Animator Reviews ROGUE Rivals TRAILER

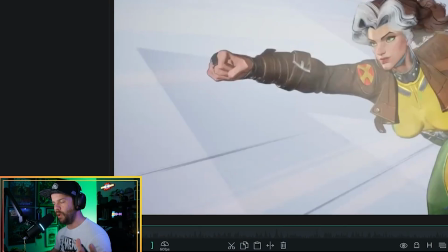Like there's plenty of Superman reference out there to really get your creative juices flowing.
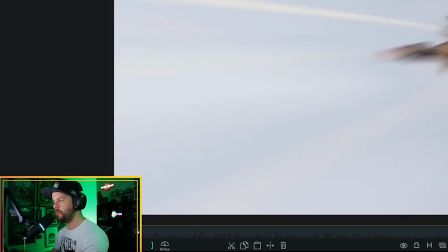So I'm thinking they really could have started off with something a little bit more eye-catching around the screen before she comes in.
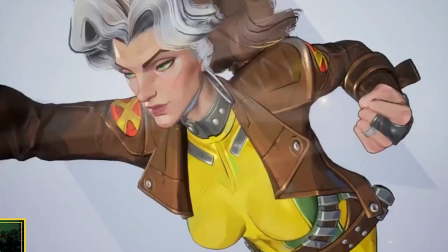The close-up I feel is working for me. However, when we get in here, there's just this part to where she hits the brakes.
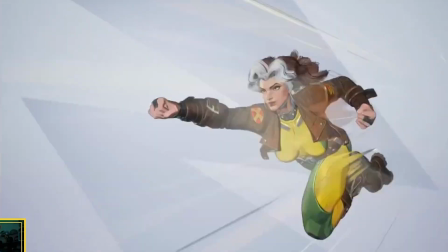I'm not really feeling that. We kind of lose her in frame too. So just kind of looking at like where her head position's at.
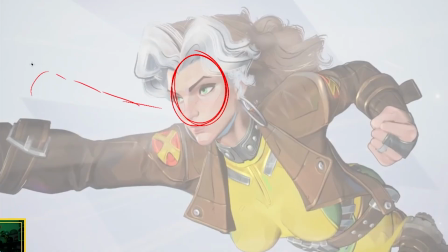This is cool. It's okay if her arm goes out of frame. That's totally fine. But dude, like I would totally like really work this whole pose into perspective.
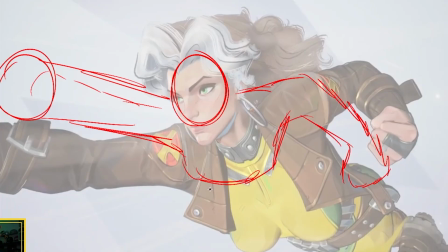So let's just say like, that's her arms right here. This is the gazungas. This is the hips. This is the knee. coming out through here and then trailing with the leg back here too.
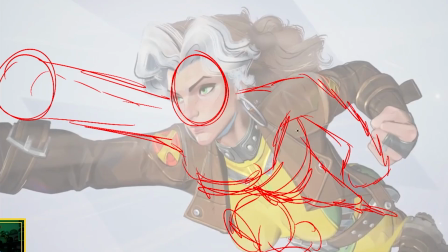Like you can totally use the entire frame to keep her body all into the frame too as well. And just a lot of hair for good measure too.
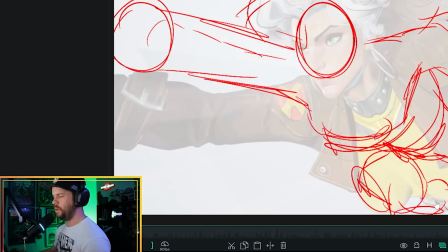Yeah, some of this stuff can really be utilized, like especially a lot of that screen space when she comes in.
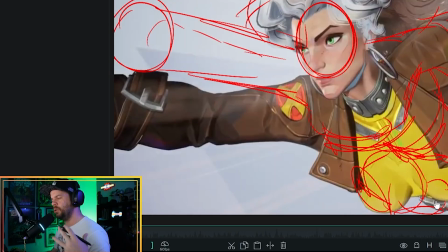I think it's a little too close. I know we want to get emphasis on her face, which is all great, but you lose a lot of her body around through here too, like her boots just kind of straying up from the top frame,
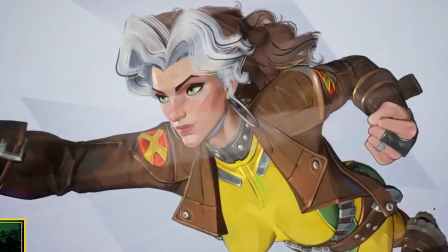her other boots kind of covered by the front boot too. And these boots are obviously in frame too, and one's clipping as well.
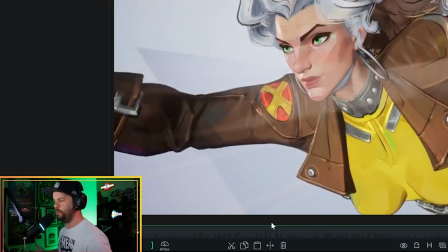So yeah, just work on getting more of those boots in frame. Can we please do that, Netties?
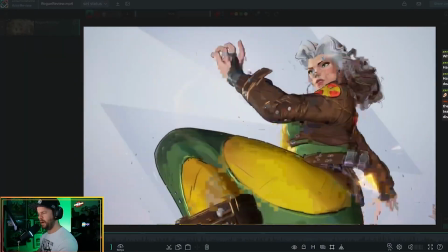All right. But yeah, the stop comes too much into frame with this movement.
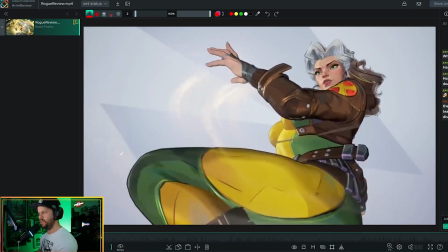I just don't think like this movement from here to here is registering as well as what you can do.
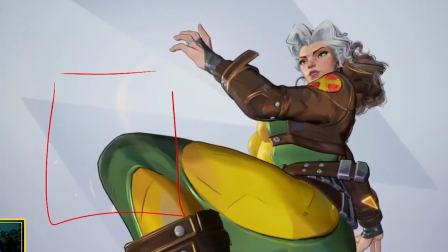I would just say, let's pull the camera out a little bit more, you know, to show the whole thing.
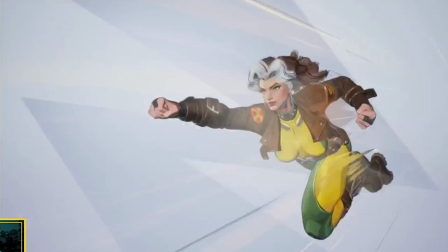Or either if like we're starting from a Superman pose, which is here,
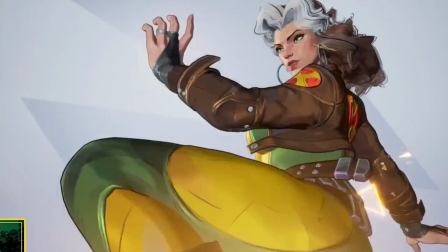and then we can come to like a break, we can push it up in front, but really like, you know, push like, this is such a sweet pose.
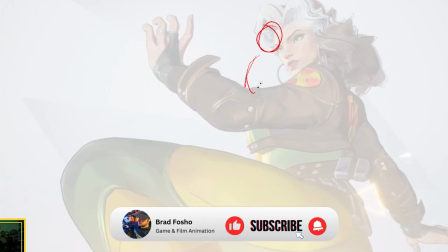I'm just thinking more perspectively, you know, like where the body is working, how the arm is flowing, what the arm is doing, and basically like showing like what the legs are doing through here too.
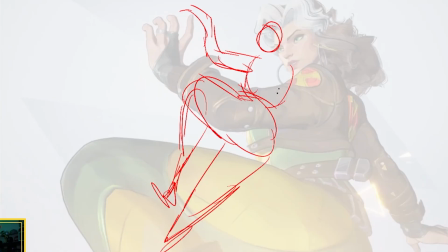Really, really like, you know, put that into perspective so we can show this whole pose, man. Like I think this is like just itching to really like get in there, but you know, we're just cutting in too close.
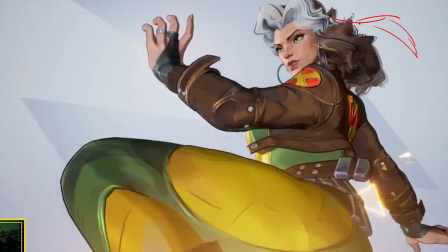I think now that I'm looking at it, I think her hair is supposed to be short, and I think that's probably what's missing from this character. Design wise, I think this hair needs to be really, really pushed out. Like we need to start filling some of this negative space and really showing off
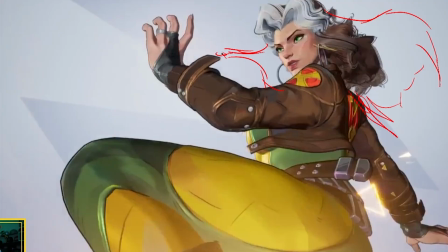that natural cover girl model pose that, you know, she's always been known to have.
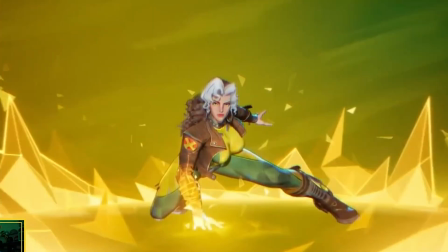I think also too, the landing is feeling nice. They got like a nice superhero landing.
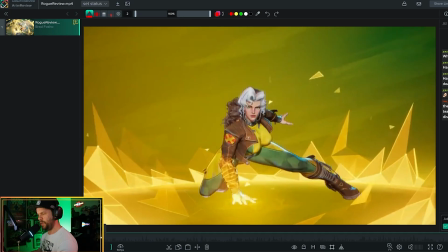The pose is feeling really good. I think one thing that really sticks out to me through this landing,
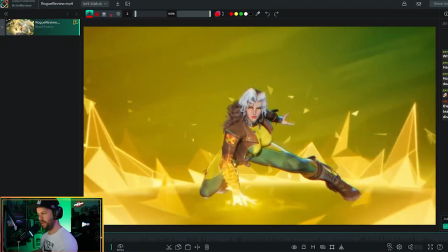like as she comes and hits this ground, is just how stiff she is through this whole thing.
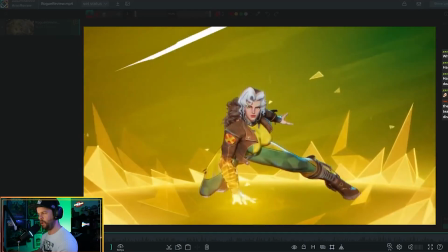I know she's strong. I know this is a really hard landing, but just adding a little bit of follow through,
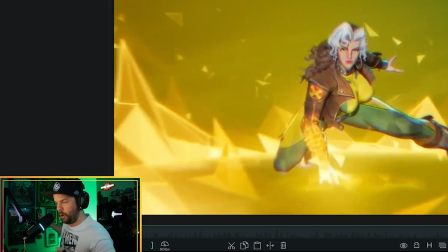like a little dip and a little bit of like the arm coming back out, can really help out a lot.
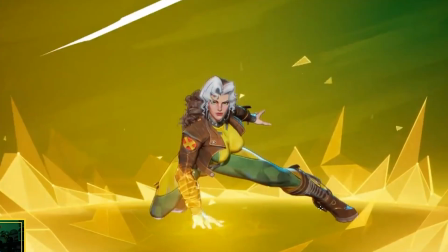This is really cool. I'm glad they're paying attention to this nice little detail. The boot doesn't feel bent. It doesn't feel broken. It's going off to the side where it needs to be.
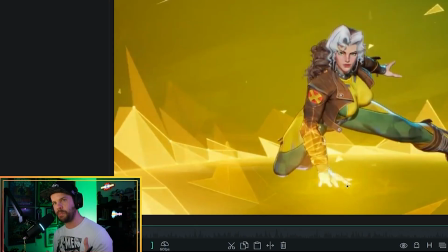Geez, like I just thinking the only thing that I think could help this pose, that I think would just make it more appealing, is if you could just do something with the hair.
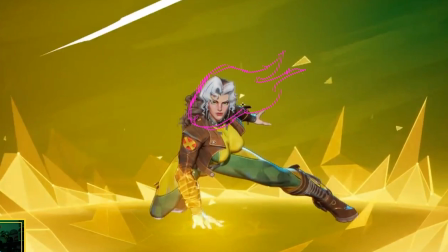But like if you can do something maybe just a little bit more Pocahontas, or fucking, you know, like space hair or something like that, or just maybe something that's like more slow-mo, or just like even something that's a little bit more kind of like this.